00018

Top Gun, the aesthetic of the movie was, at least for the aerial sequences, was to have a kind of a documentary feel where you were feeling like you were really there in another plane shooting a fast-moving jet. So we called on some of the tricks that we'd learned in The Right Stuff and developing the visual effects for that,
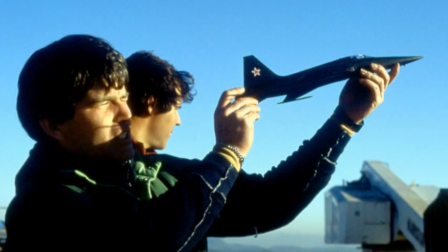using models as small as 22 inches in length that were off-the-shelf model kits,
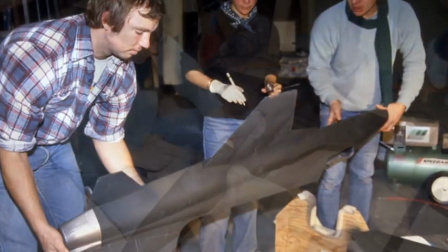as well as some 6-foot model aircraft that we had our model shop to create from scratch,
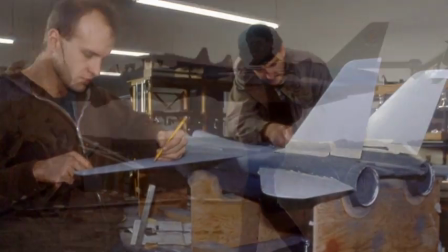as well as a couple of 9-foot Tomcat models that were hobbyist radio-controlled airplanes that had to be modified to make them more accurate.
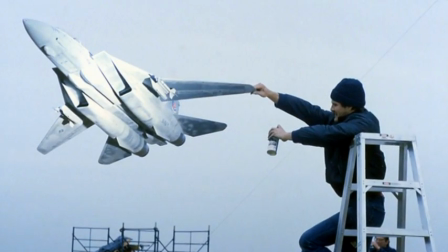But it was going to be a mix of those kinds of things. We knew from our experience that the most realistic way to photograph planes was in an outdoor environment,
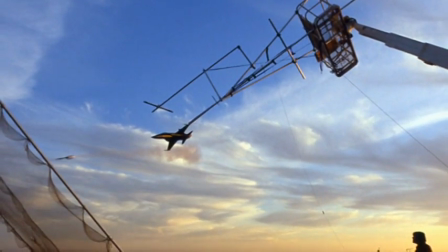in real sun with real clouds in the distance, a bowl of sky all around us,
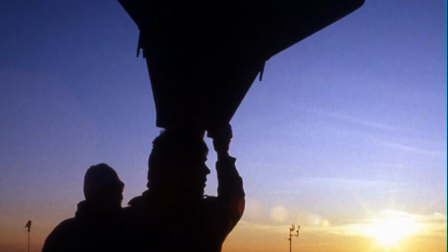so we could shoot in any direction depending on the time of day and the direction of the wind, which is something we had to contend with. We found a hilltop in Oakland, California, that was
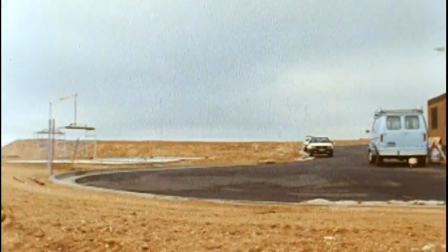a tract of land that was slated for development.
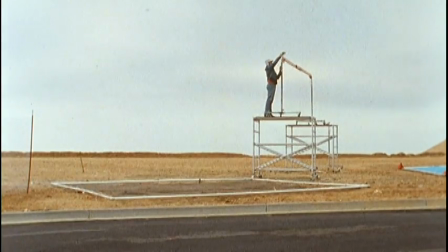So they had vacant lots that were graveled over, which made it safe for the fireworks and explosions that we had to do.
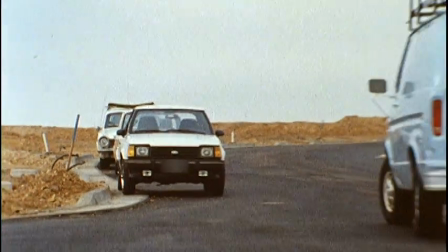But it was up on a hilltop with no houses and a clear view in all directions.
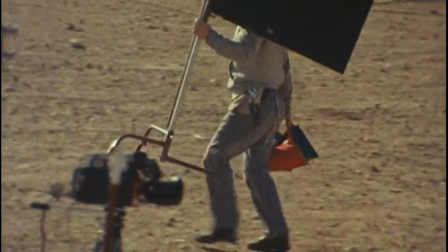We had a fairly large crew. We had 40 or 50 people out there to help us move stuff around and get it set up.
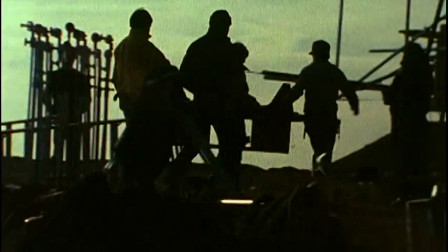We had a pyro crew. We had our production staff. We had gaffers and grips, PAs.
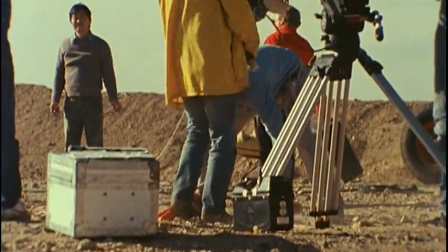The cameramen were all guys who had a background in documentaries and in live action,
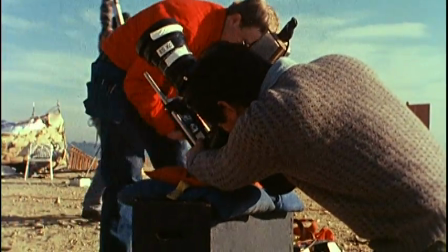who kind of knew where to point the camera, how to hold focus and keep a fast-moving object in frame.
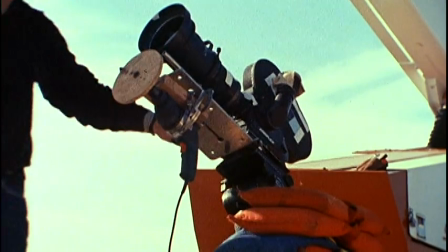A lot of documentary footage of aerial photography is fairly rough.
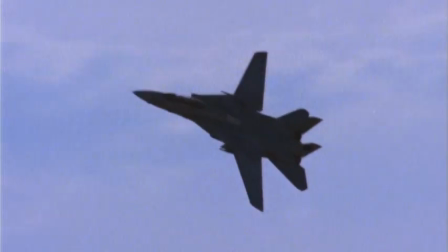It has resonant vibration. The camera doesn't quite keep the image in the frame all the time. There's a sort of lot of kinetic energy to that kind of photography. Top Gun drew on some of that experience, but there were different problems to solve in Top Gun, in that, number one, we were creating shots that would intercut with real planes, real air-to-air photography.
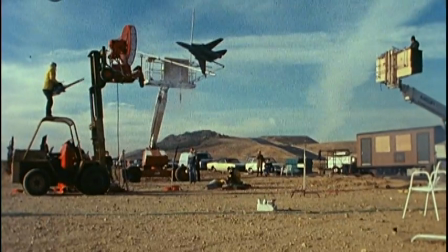So we had to match what they were doing. We had to match the look of the sky, the look of the planes, the lighting.
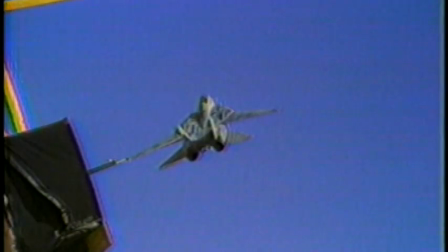But we also had to match some of that kind of roughness. And we had explosions and missile firings to deal with.
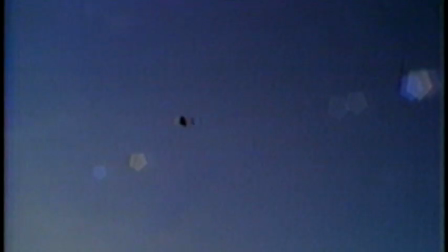When you have explosions to recreate in miniature, to give them greater scale and size and weight,
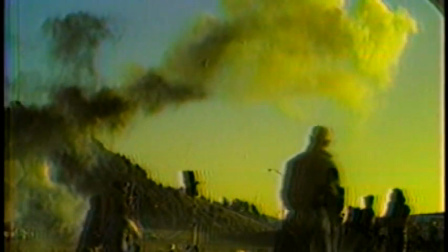the camera is cranked at a higher speed, anywhere from 120 to 300 frames a second. The effect of running at such a high speed tended to dampen whatever handheld motion we were bringing to the camera, or vibration techniques that we were using on the right stuff. So we came up with a way to vibrate the camera fast enough and in a way that we could control relative to the frame rate by attaching an ordinary power drill mounted to the head that the camera was mounted on.
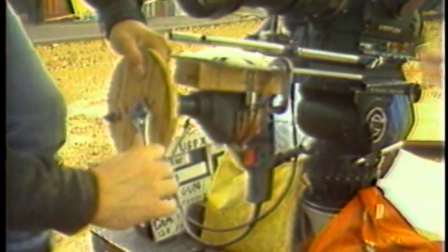And the power drill, instead of having a drill bit, it had a bolt that bolted
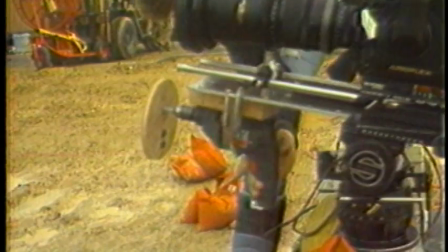like an 8-inch disc of wood that was mounted slightly off center, so that when you pulled the trigger,
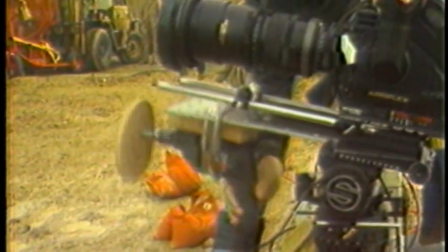the disc would spin around, but eccentrically,
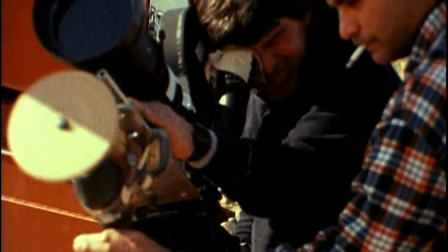which would vibrate the camera mount in a way that was very controllable.
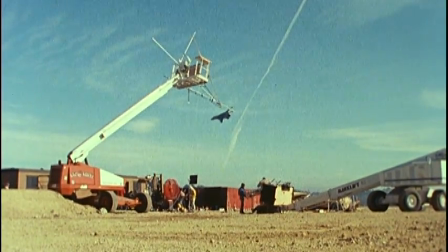The basic plan was to use these man lifts as a means to suspend the planes in the air and as camera platforms in the sky.